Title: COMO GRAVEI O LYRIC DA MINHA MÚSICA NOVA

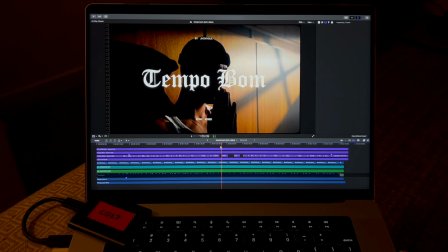Tudo que eu tenho de texto e também
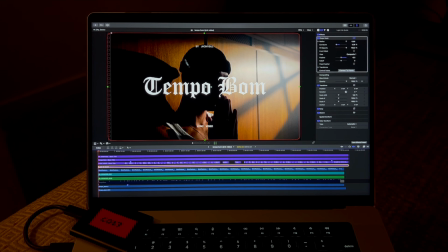como é um e tem um adjunt layer aqui que tá fazendo a minha bordinha aqui que eu sempre coloco essa bordinha meio curva
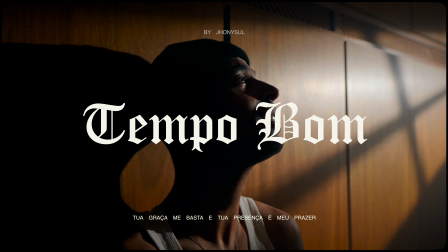eu gosto de colocar ela pra dar uma vou fazer uma um marquizinho tipo de película mas é só um pra deixar os
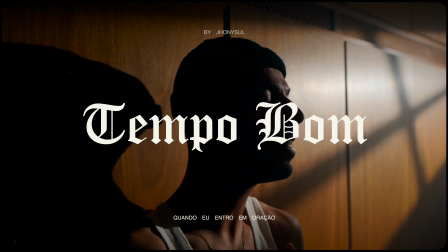cantinhos arredondados eu gosto de trazer essa estética aqui eu tenho uma
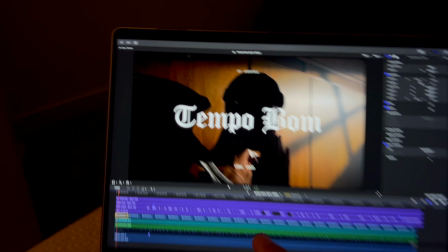textura vou deixar ela bem forte Vocês vão ver que tem aqui Essa texturinha aqui
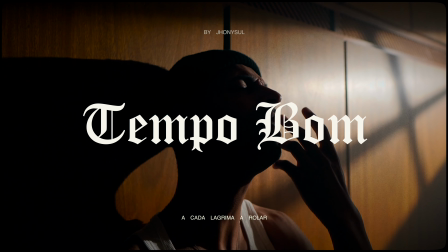Esses granuladinhos Esses pontinhos brancos Que dão essa Não sei como é que eu posso chamar Essa sujeira
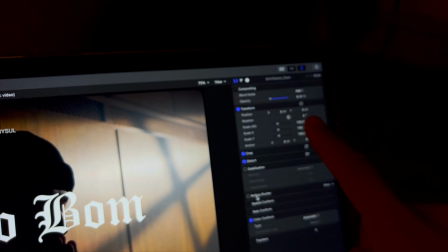Só que eu não queria deixar ela tão forçada Por isso que eu deixei ela em 6% Eu vou criar um perfil Com isso
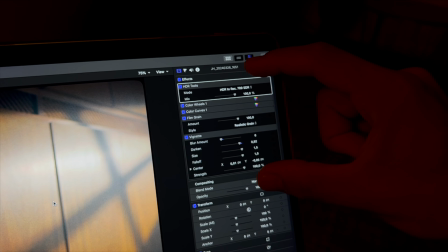daqui Pra quem tiver Final Cut Poder ter acesso Eu tô estudando isso Você utiliza Final Cut aí Já se
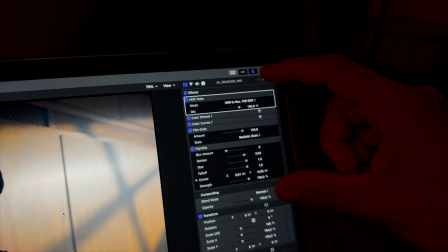preparem que
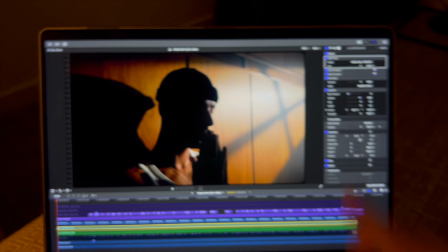Talvez vocês consigam só Copiar ou E colar na timeline de vocês Só que e já chegar nesse lookzinho aqui E como eu tô usando um perfil novo Eu vou criar um look diferente Pra esse tipo de Que eu tô me adaptando aqui Pra esse tipo de perfil Tô no processo aí
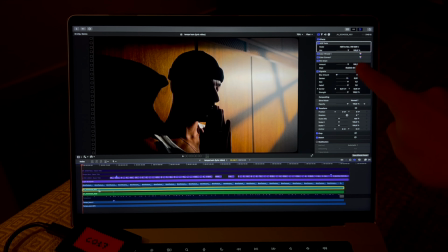de entender o HLG Migrei pra Sony agora E por isso que eu não utilizei ele aqui Porque eu quero entender bem o
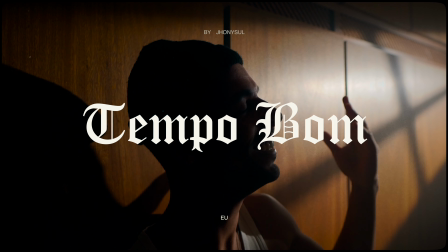HLG pra poder criar esses novos loots pra vocês então o HDR Toast,
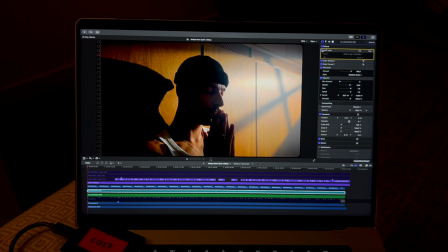que é um plugin que puxa o HDR, que traz as altas, tá?
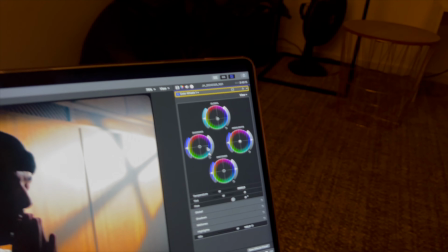Ele dá uma regulada nativo também, aqui colo o Reels, aqui eu jogo o Globo pra cima,
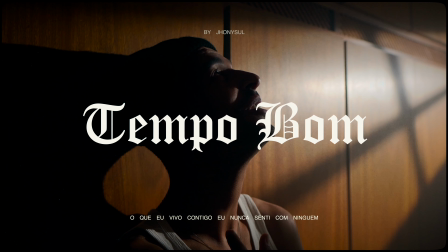baixo os Shadows até chegar os meus pretos aqui os Midstones eu deixo médio eu deixo tudo zerado,
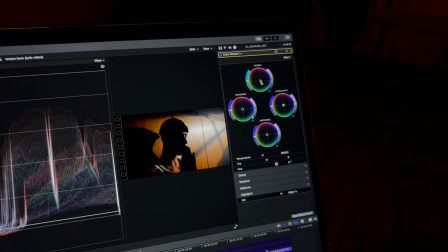aqui os Reals eu deixo zerado também, a única coisa que eu fiz aqui foi puxar um pouquinho
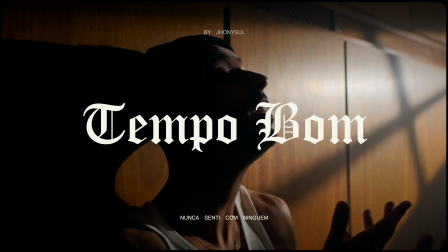o tom pro azul meio verde aqui, mas só pra bater
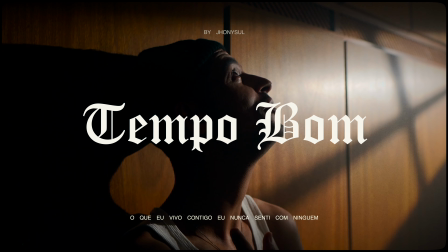o meu branco aqui da camiseta com o tomzinho que eu queria e acabou chegando no look final da cor, tá?
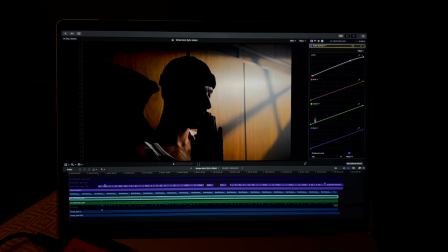Aqui tá as curvas aí eu fiz só um ajuste aqui e uns leves ajustes nos cantos aqui das curvas também é quase nada,
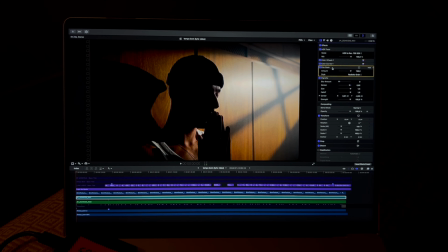mas muda muito. Grão e vinheta. Se eu tirar aqui vocês veem a vinheta e o grão vocês não vão conseguir perceber, obviamente mas no vídeo final lá vocês conseguem ter uma noçãozinha de como que tá a texturinha final Era isso aqui que eu tava buscando quando eu imaginei a música eu queria trazer alguma cena que realmente retratasse um momento meu ali que eu tivesse ouvindo a música Conectado Vivendo aquela atmosfera ali E lá no estúdio eu acho que ficou muito posado Ficou muito tipo Ah, vou sentar ali, vou gravar E vou ligar uma luz aqui Vou fazer alguma coisinha assim e tal Combinou mais esse daqui, já postei, já tá no ar Vão lá assistir, se inscrevam no canal também Porque todas as Próximas músicas, os próximos videoclipes E os videoclipes que a gente tá gravando Nos workshops também Eu vou soltar lá nesse canal Que vai ser meu canal oficial de música, onde eu vou soltar os clipes e as músicas todas, e aqui eu solto os conteúdos de como que eu tô fazendo esses processos bastidores, vlogs tipo esse que é um vlog meio bastidor comenta aqui embaixo se vocês gostaram desse formato mais